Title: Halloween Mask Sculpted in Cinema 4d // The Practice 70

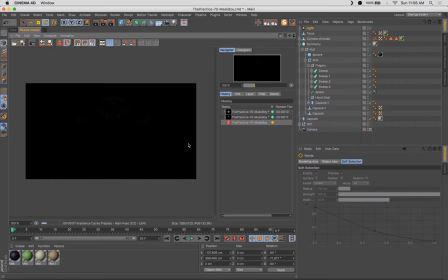516s
And as we're texturing, we want to pay attention to our lighting as well,
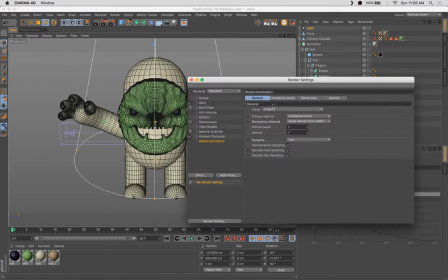519s
because really the interplay between the textures and the light is what's going to give you sort of the quality of your final rendering.
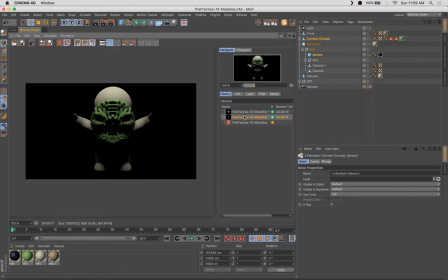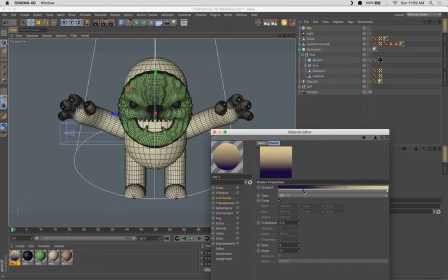534s
So we've got a couple of spotlights and a sky object with a luminant gradient on it,
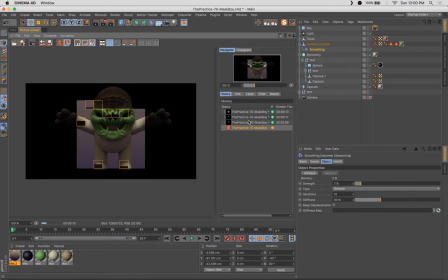541s
which is going to do most of the lifting for us in terms of lighting.
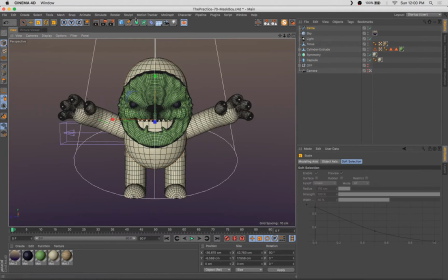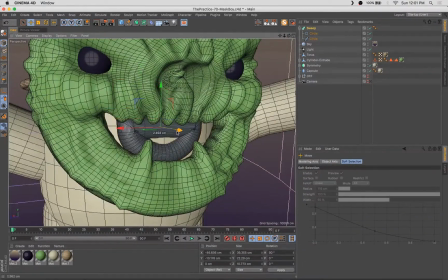549s
And then what I'm going to do here is add a cute little face inside the mouth of the mask.
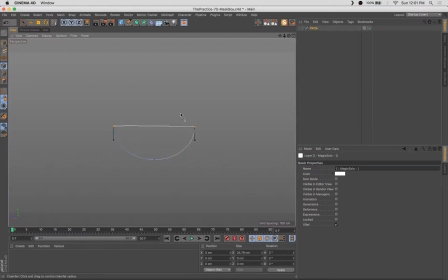555s
And that's going to be like this cute little trick-or-treater sort of peeking through. And that's the real character. That's the real face here.
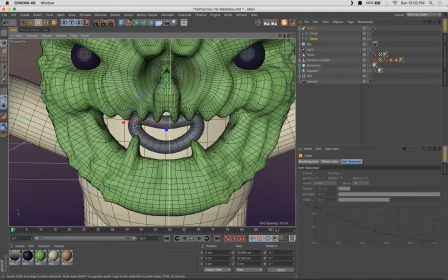567s
Making a little mouth.
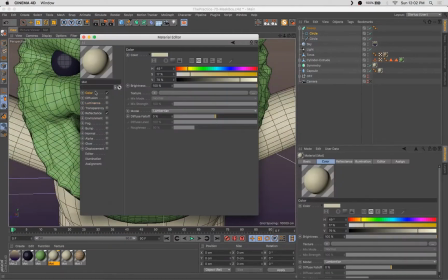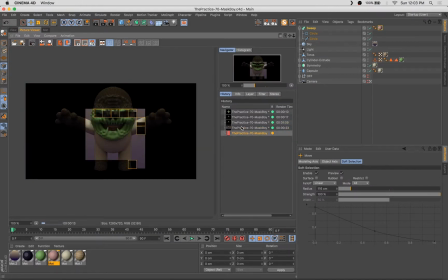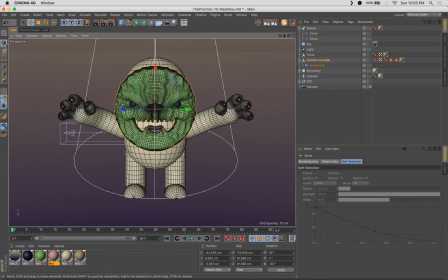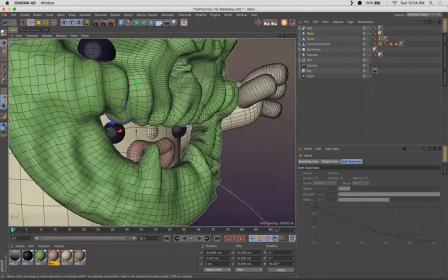594s
Throwing some little eyes in there and a little nose. I go back and forth a little bit on this face in terms of positioning.
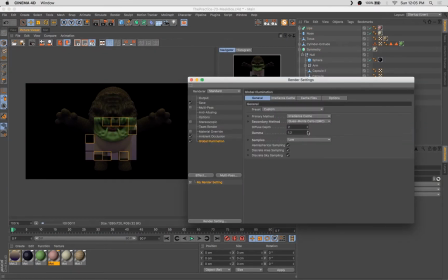603s
So I wanted it to be visible enough that you'd notice it, but subtle enough where it's still
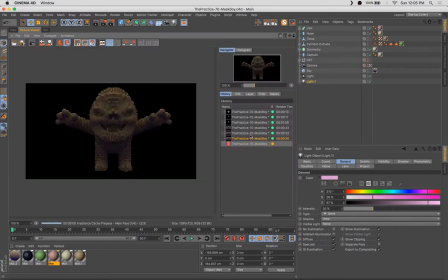612s
a little bit of a surprise and delight moment for the viewer.
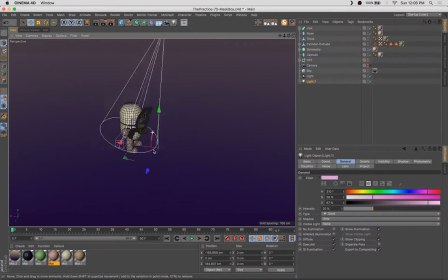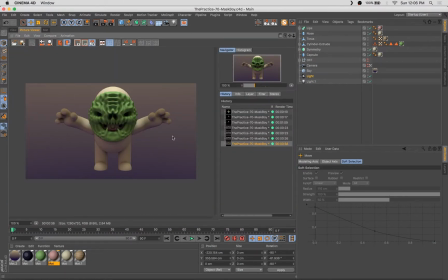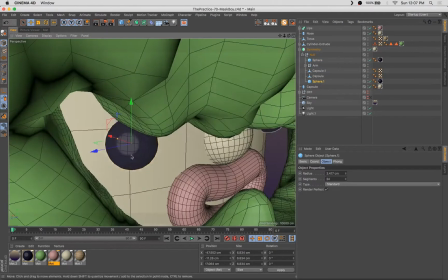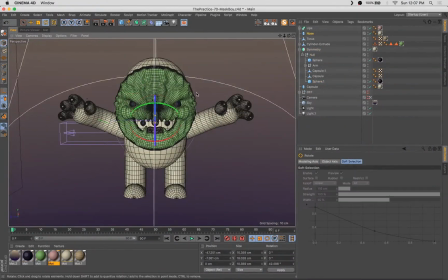630s
originally the thought was to have the character's eyes,
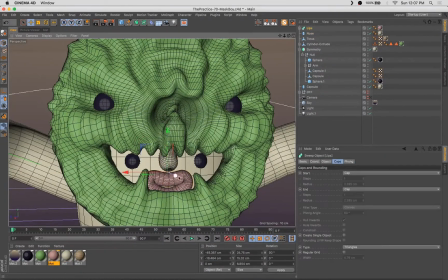633s
you know, being revealed behind openings where the eyes and the mask would be.
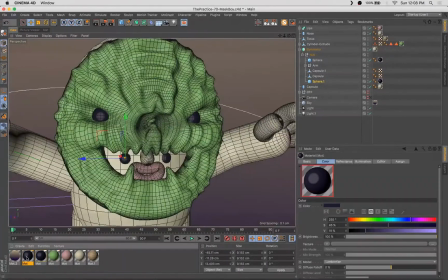640s
But I decided it was a funnier,
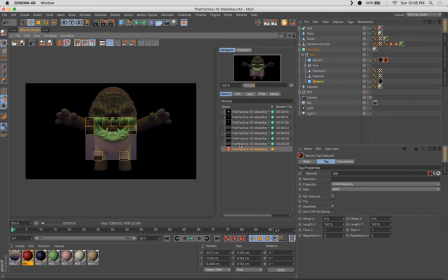642s
cuter sort of look all around to just have the whole facial features be poking through the just the mouth of the mask.
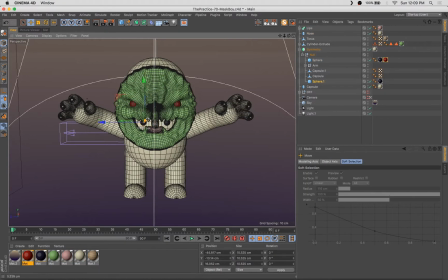651s
A little bit more absurd. It actually winds up making the proportions of our character be even a little wackier. Some of those I'm going to go through and tweak here as well. Because as you know, it's always about pushing and pulling and getting those details right.
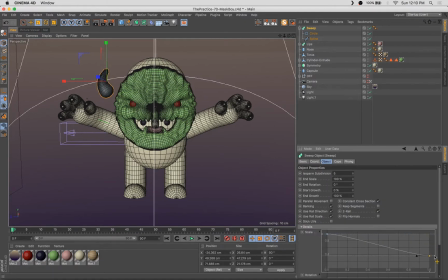668s
Here I decided that the mask is still just a little bit too simple, so I'm going to add some horns. And this is where that texture I made for the string comes in handy, because when I add the horns, I realized, you know, it'd be nice to have some little grooves on these things. And I already had that string texture set up, and it wound up working really quite perfectly.
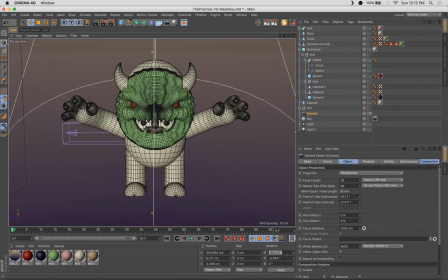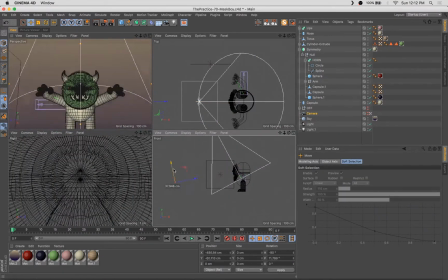693s
Setting up a camera. A little bit of an upward angle in terms of the view.
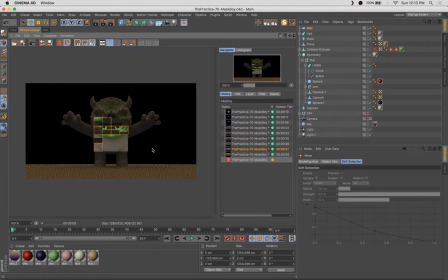701s
That gives us some nice perspective into the mouth of the mask.
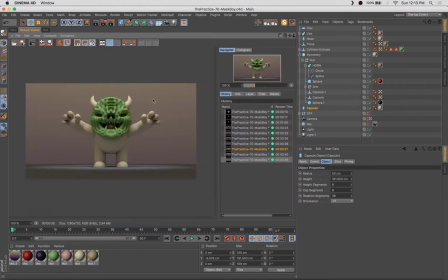706s
And it also creates sort of an ominous, looming feel to the perspective of the piece.
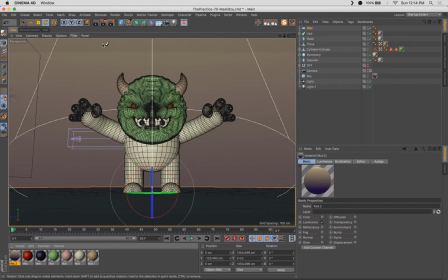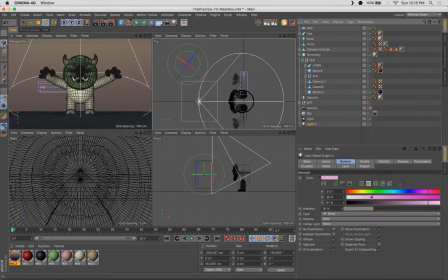727s
Still tweaking those facial features, getting them visible enough, but not too visible because we still want it to be kind of a cute little reveal.
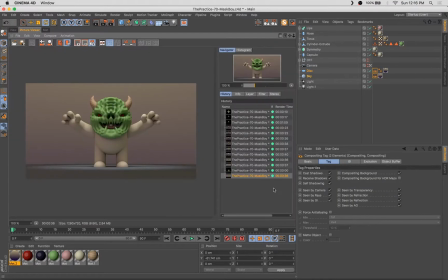737s
Adding a ground plane, some compositing tags to sort of set those up.
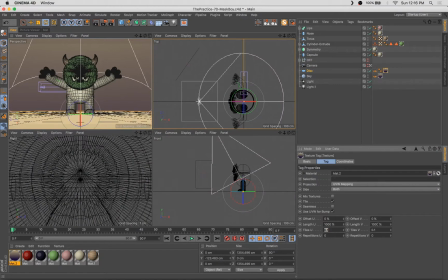743s
I'm winding up using the same gradient, luminant gradient texture as I did for the sky on the floor.
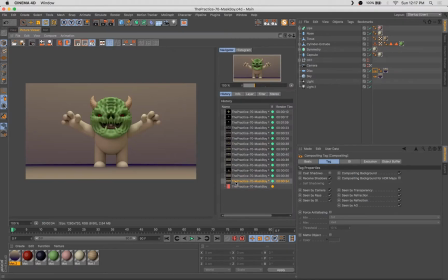751s
And then what I wind up doing is actually just scaling it really,
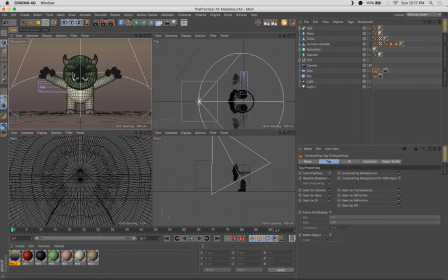755s
really large so that it's the middle ground color that winds up showing up in the rendering, which matches up nicely with the middle ground
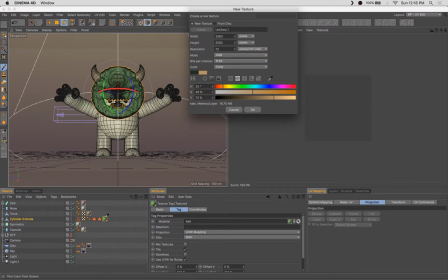763s
of the sky object.
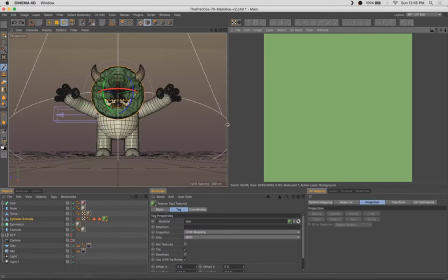767s
And now, since we had such a nicely sculpted and detailed surface to the mask,
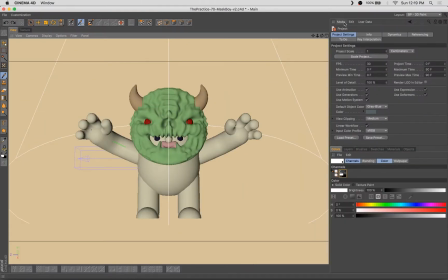774s
I thought it would only make sense to do a little body painting and further exacerbate those details,
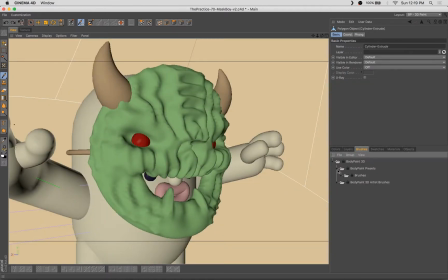780s
further exaggerate those details with a little bit of painted texture.
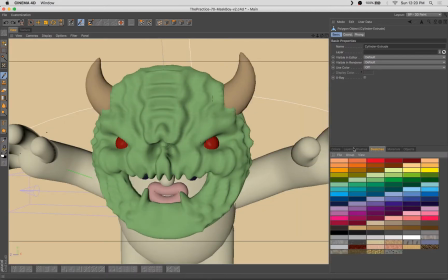785s
I'm going through and just playing with a few of the presets here that come with the body paint tool.
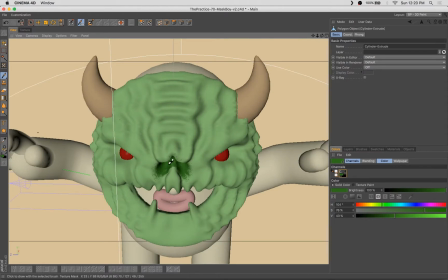792s
So now I wound up ultimately with this charcoal brush, as I recall.
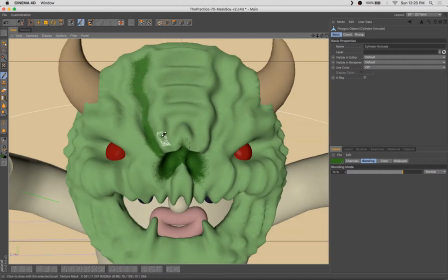797s
There's a handful of brushes in there that have some pretty nice effects.
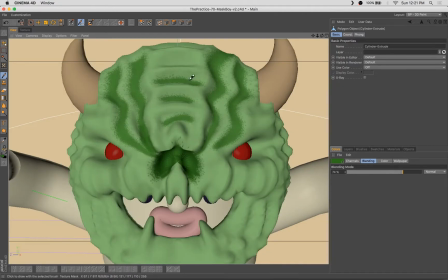801s
And it all depends on the type of thing you're trying to achieve, but I wanted to use some sort of gritty,
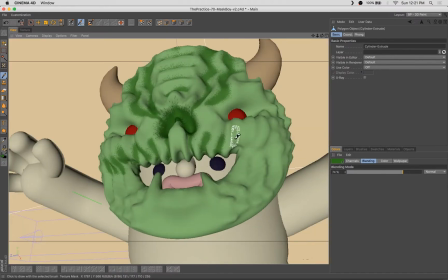807s
grainy brushes here and get sort of a rough, monstrous texture.
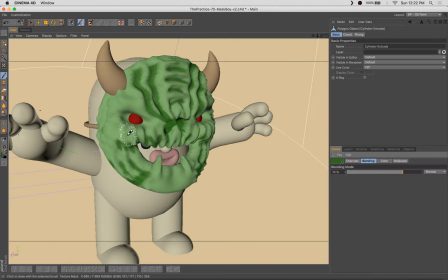813s
I typically don't do this kind of texturing, so it's a really fun experiment,
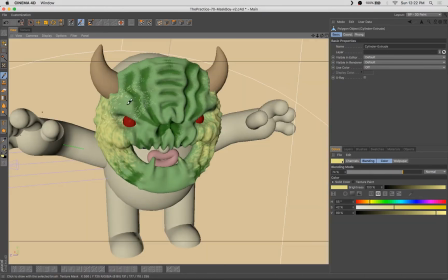819s
and it's a good change of pace to go in there and try some new features and press some buttons that I don't normally press inside Cinema 4D.
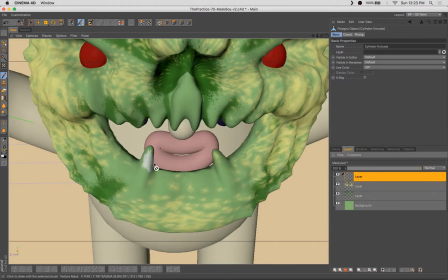826s
So had a bit of fun creating this texture. Normally I just make teeth with little capsules.
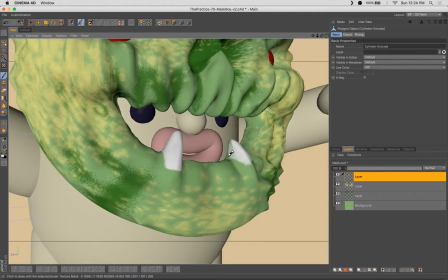835s
This time I decided to sculpt them in and paint them white by hand.
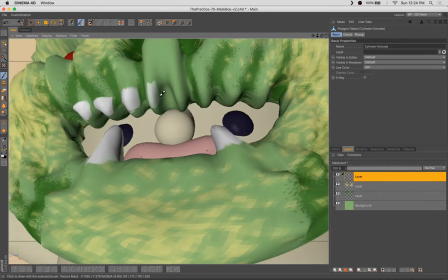844s
I wound up not going through and carefully painting every little edge because as I was going through the process of texturing this thing,
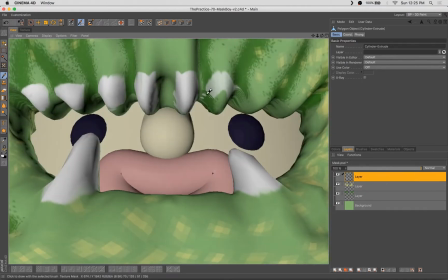851s
I realized that the way the teeth looked here, they sort of looked like the way a cheap kind of dollar store mask would look.
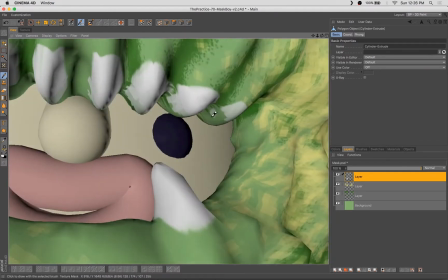859s
It would have, you know, some painted details or some, like, you know, poorly applied printed graphics to the mask,
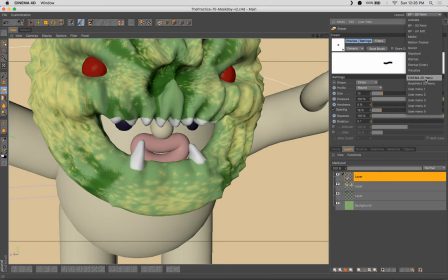867s
and you'd have little variations here and there, and winds up looking pretty neat actually.
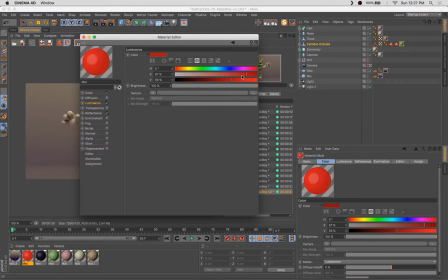875s
And I like having these little inconsistencies on something that's meant to be, you know, a monster mask.
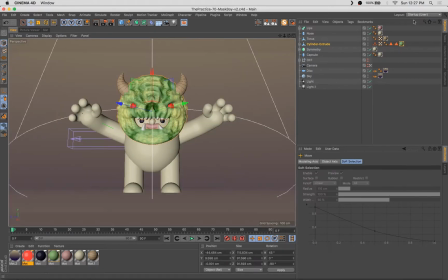881s
It's not meant to be a perfect shiny sphere. It's meant to be a little rough around the edges. So I really just embraced that part of it.
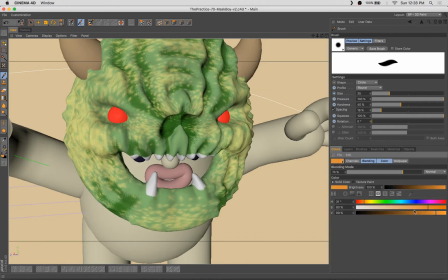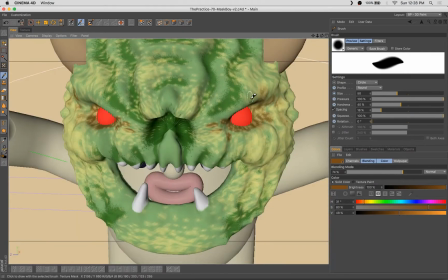893s
You'll notice I'm also working in layers. That makes it much easier to go through and adjust details later on in the process.
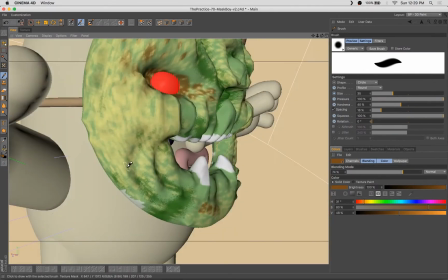903s
You can erase things without disrupting color and patterns beneath.
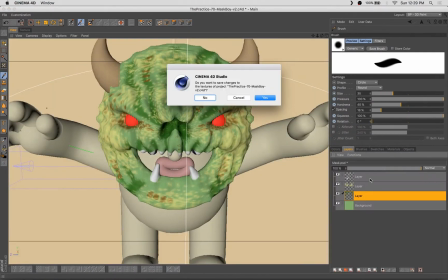907s
You can change colors and adjust contrast and things like that.
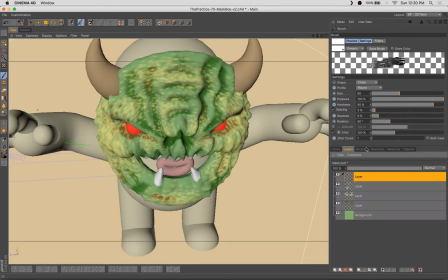913s
Turn down opacity. I always recommend working in colors or in layers, I should say.
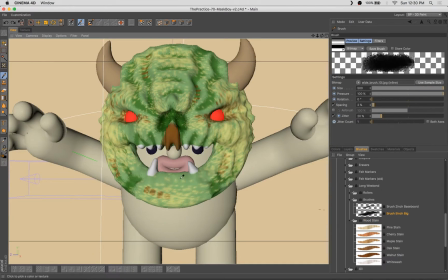918s
I always recommend working in layers if at all possible. Any way to keep your workflow non-destructive, ultimately
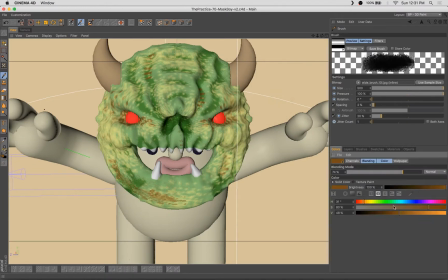926s
winds up making things much more flexible and easy to deal with. Going through and just adding a little bit more texture with some of these brushes, a little bit of a golden hue here to sort of
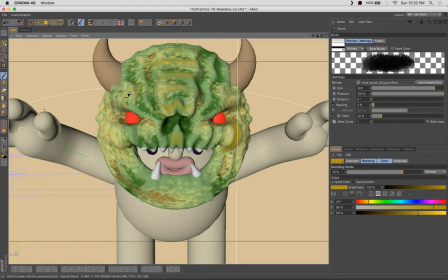939s
break up the surface of all this green and yellow. Adding some asymmetry there, which I think works nicely.
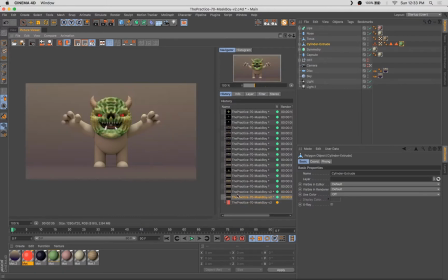947s
Of course, a little red glow to the eyes never hurt a spooky character design, for sure.
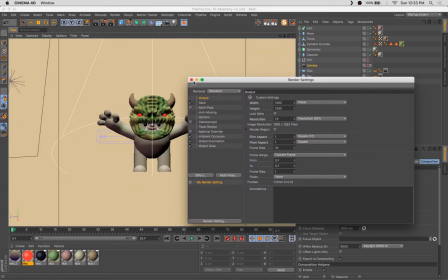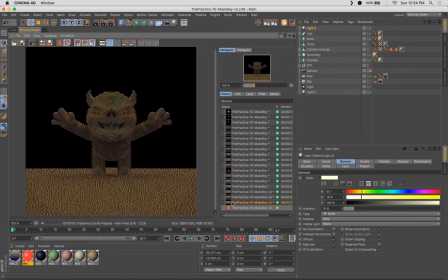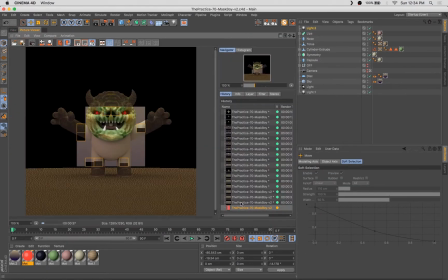965s
At this point, we're getting quite close. I decided that, you know, the character inside the face,
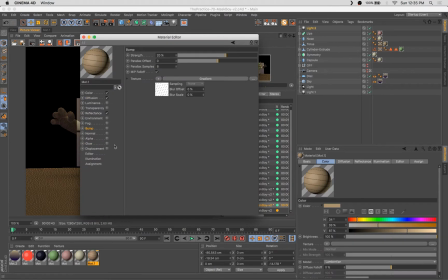974s
inside the mouth of the mask, the little character's face,
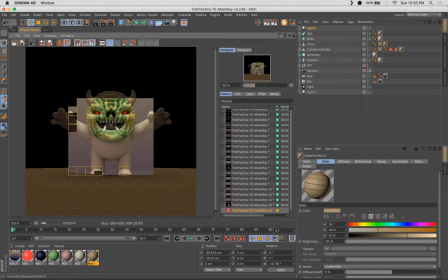977s
was really was not coming through as much as I wanted it to in terms of lighting and contrast.
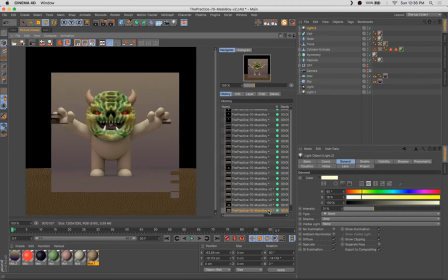984s
It was quite dark, quite shadowy. So I did a few things.
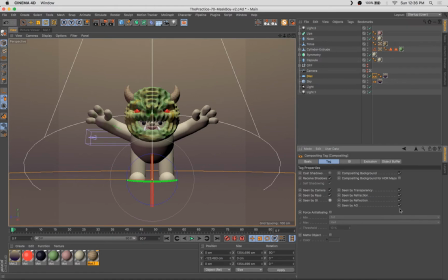989s
One is I went into the gamma settings of global illumination and turned that up a little
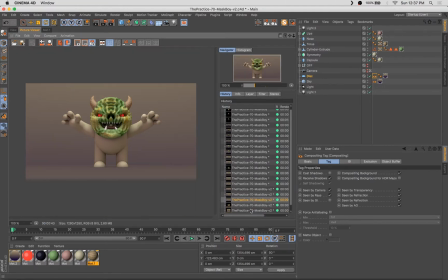995s
bit, which makes the light sort of bounce a little further, which helps, you know, lighten up some of the shadowed areas.
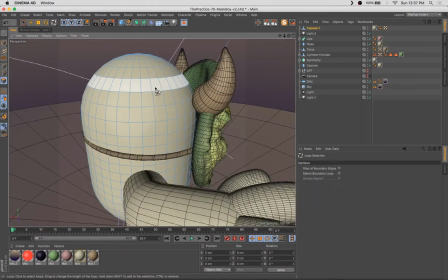1002s
And I also added a tiny little light in there, real close to the face, and turned that pretty low,
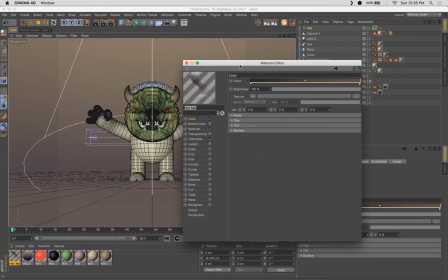1009s
but did it in such a way where it would throw a little extra light into that area and pull some of the shadows away.